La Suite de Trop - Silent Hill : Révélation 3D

Une sirène qui nous plonge lentement dans l'horreur et qui maintenant m'effraie tous les premiers mercredis du mois, ce qui fait de Silent Hill le film auquel je pense le plus souvent.
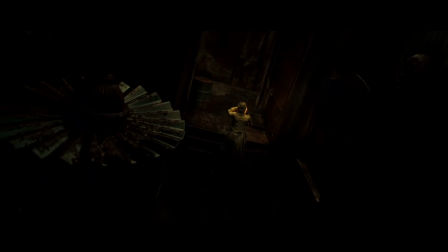Lorsque les ténèbres envahissent l'écran, le rythme cardiaque s'intensifie mais les mouvements de caméra, eux,
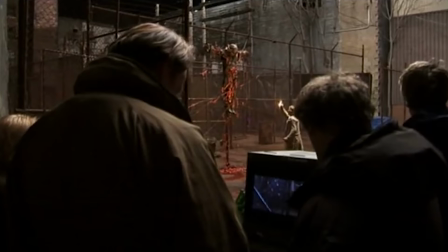restent étrangement calmes, créant un décalage malaisant entre l'horreur qui nous est montrée et comment il nous est montré.
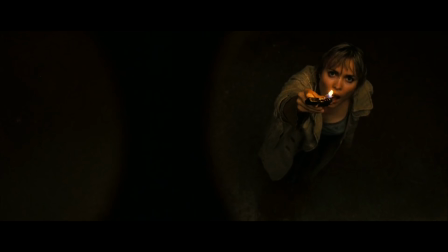Celle-ci semble s'affranchir des limites techniques dans une danse parfaitement chorégraphiée qui, malgré la cruauté de la scène, m'ont fait dire à plusieurs reprises « Oh, quel plan !»
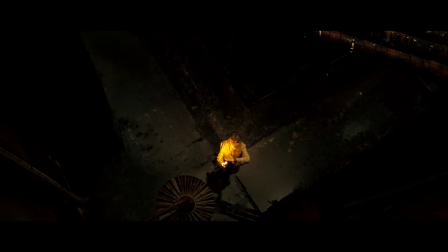Dans sa réalisation virtuose, Christophe Gans intègre des angles de caméra repris directement des jeux dont les fans apprécieront le clin d'œil et dont les autres apprécieront juste la beauté,
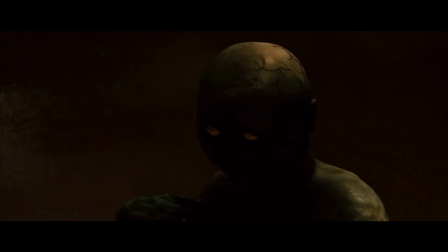sauf si, comme moi, vous êtes courageux mais pas téméraire.
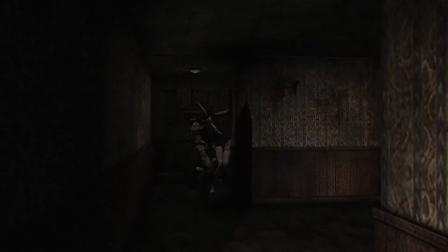Mais fermer les yeux, c'est se priver de créatures à la fois belles et terrifiantes, parmi lesquelles le monstre le plus emblématique de l'histoire du jeu vidéo, Pyramid Head.
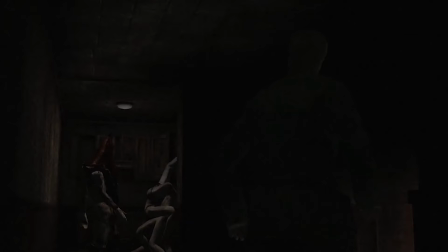Alors certes, son traitement n'est pas aussi symbolique que dans celui de Silent Hill 2, mais que ce soit par la perfection de la mise en scène,
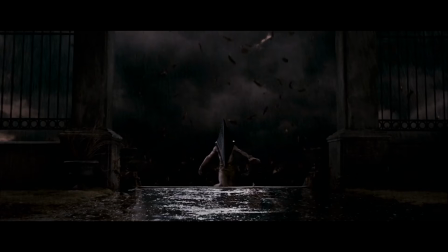les bruits stridents à glacer le sang, sa démarche saccadée ou tout simplement sa grandeur horrifique,
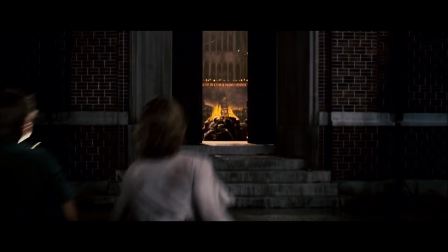chacune de ses interventions est un pur moment de terreur que le spectateur subit en attendant que la lumière revienne.
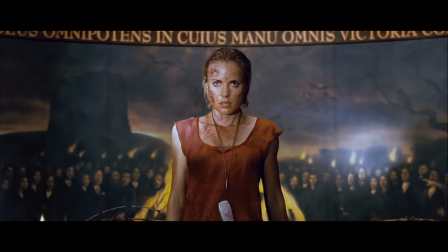Oui, j'ai été traumatisé, oui, on peut le dire. Oui.
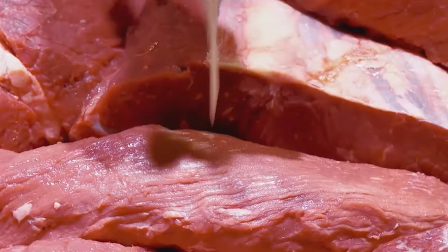Après, tout n'est pas parfait, notamment cette dernière scène non prévue comme telle dans le script, et qui perso m'a un peu sorti du film, puisqu'elle m'a fait penser au rayon boucherie du Leclerc d'Hier les Palmiers, et donc par ricochet au barbecue sur la plage. Ah, l'été, oh. Bon, qui est chaud pour une raclette, là ?
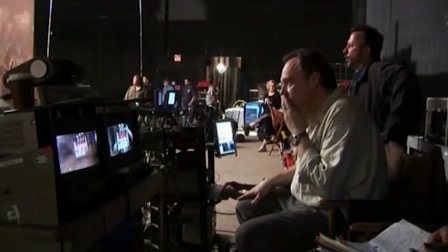Silent Hill n'en reste pas moins une œuvre fidèle à son matériau de base, tout en portant la patte de son réalisateur.
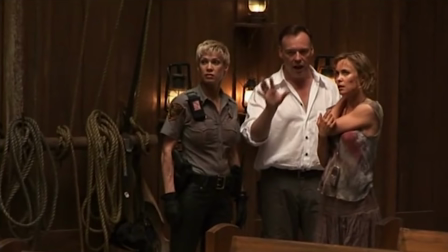Un réalisateur passionné par cet univers, avide de le retranscrire sur grand écran, au point d'envoyer une vidéo d'une quarantaine de minutes à l'éditeur Konami pour les convaincre de son projet.
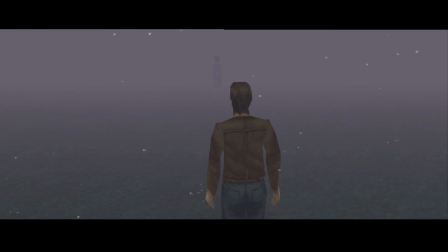En procurant au spectateur un sentiment d'immersion rarement ressenti dans un film du genre, celui-ci retranscrit à la perfection toutes les caractéristiques du jeu.
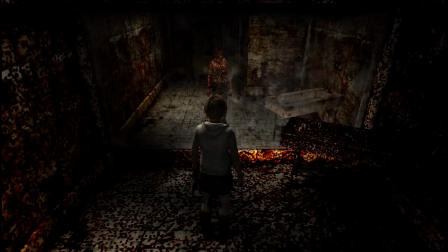Un constat guère étonnant, puisque le titre emprunte déjà beaucoup de codes au cinéma. Outre le fait que le survival horror se définit principalement par son atmosphère plutôt que par son gameplay,
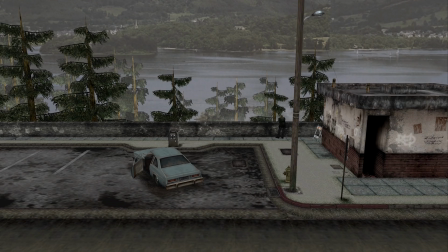l'immersion dans Silent Hill est renforcée par sa mise en scène, sa bande son ou encore son scénario mature et torturé,
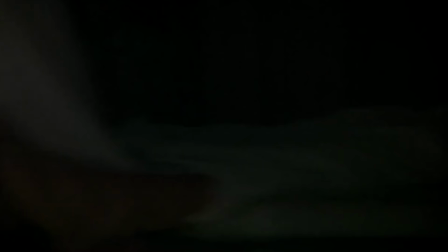inspiré de films comme L'échelle de Jacob ou du concept de l'inquiétante étrangeté, un concept issu de la notion allemande de...
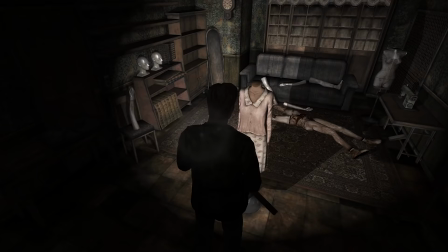Non mais c'est imprononçable ce truc. Bon, sur ce mot, paru dans un essai de Freud en 1919.
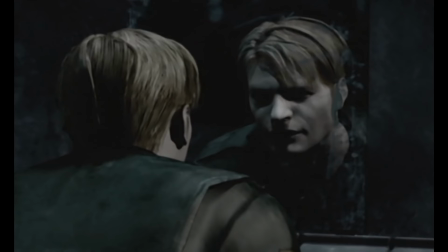Certaines de ses réflexions induisent que l'inquiétude peut être provoquée par des objets inanimés prenant vie ou encore par l'apparition d'un double issu de notre propre moi.
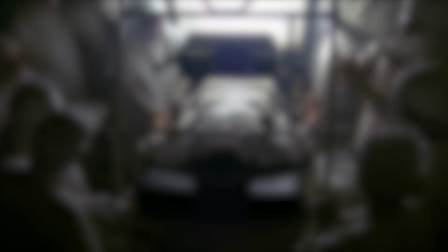Un concept fort intéressant sur lequel je ne vais toutefois pas m'étendre parce que Freud, parce que cours de philo au lycée, parce que 4 au bac.
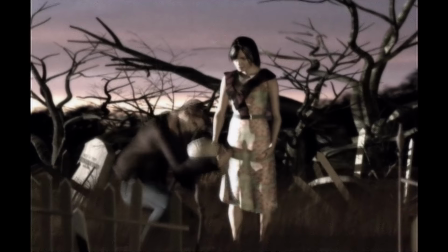Vous l'aurez compris, Silent Hill ce n'est pas seulement une atmosphère visuelle, c'est aussi un récit complexe doté d'une grande profondeur et sujet à l'interprétation du joueur. Des caractéristiques narratives que l'on retrouve bien évidemment dans le film. Oui, à peu de choses près, oui.
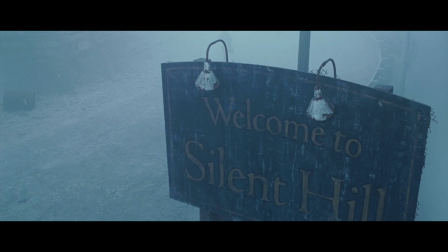S'inspirant du premier jeu en y ajoutant quelques éléments du second, Silent Hill se décompose en deux parties bien distinctes.
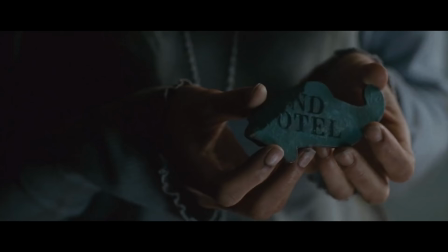Une première, très fidèle au jeu au point que sa structure narrative en devient prisonnière, puisque l'on suit Rose parcourir un lieu en quête d'un item qui lui donnera accès au lieu suivant et bis repetita.
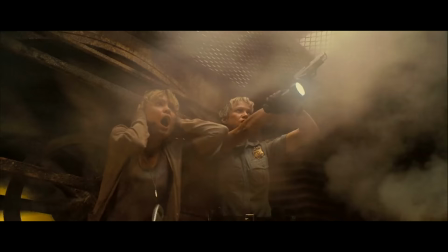Un procédé certes poussif, mais qui n'en reste pas moins efficace pour nous faire découvrir cette ville et son atmosphère unique.
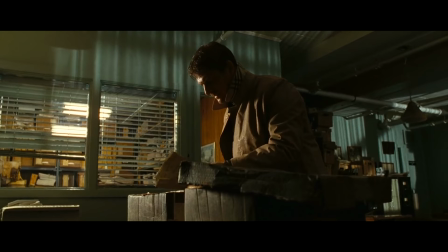Tantôt suffocante, tantôt contemplative, cette première partie est parfaitement rythmée, et ce, malgré les interventions de Sean Bean imposées par le studio, et donc inutiles à la narration. Mais merci d'être passé. A contrario, la seconde partie s'éloigne du jeu pour le meilleur, et pour le pire.
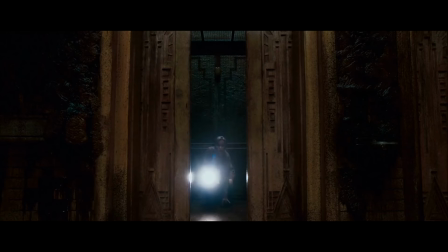Plutôt. En introduisant la secte et ses membres, le sentiment de vulnérabilité de l'héroïne disparaît,
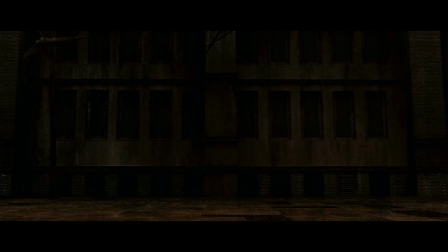et ce jusqu'à son dernier acte où le film nous replonge en enfer le temps d'une scène, nous rappelant au passage que la première partie était vachement mieux,
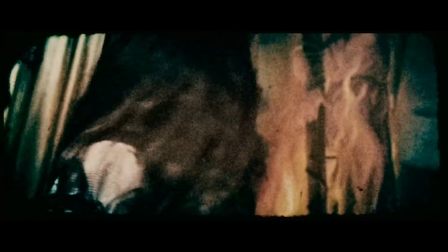avant de nous assommer avec un ultime monologue. Un monologue qui, en plus d'être interminable, est sans doute le plus grand défaut du film puisqu'il lève le voile sur les mystères de Silent Hill.
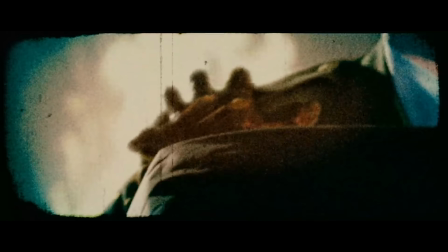En voulant à tout prix expliquer son univers, ses explications ne laissent guère de place pour l'interprétation, ce qui démystifie cet univers et réduit considérablement l'angoisse qu'il procure.
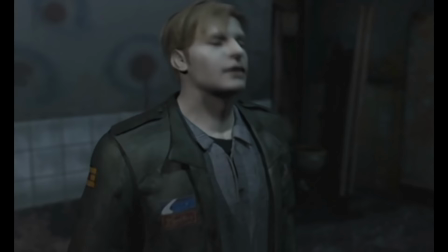Alors, ajoutez à cela la boucherie finale et le fait que le scénario soit moins profond et complexe que celui des jeux, et vous obtenez un résultat globalement pas top, pas mauvais non plus, mais pas top quand même. Un résultat qui devient même décevant lorsque l'on sait que l'éditeur a validé le scénario, et que l'on connaît le talent du scénariste Roger Avery,
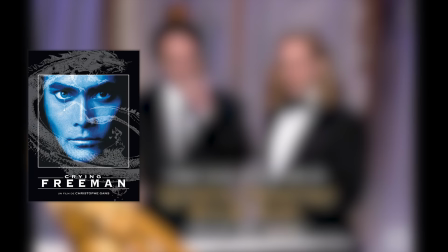qui nous a offert les scripts de Crying Freeman dont vous connaissez déjà le réalisateur, du moins si vous avez suivi, ou encore Reservoir Dogs et Pulp Fiction de Quentin Tarantino.
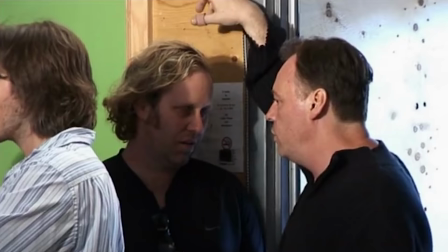Qui ? Quentin Tarantino. Connais pas. Une déception renforcée par le fait que lui aussi était un passionné des jeux et semblait avoir pris la bonne direction.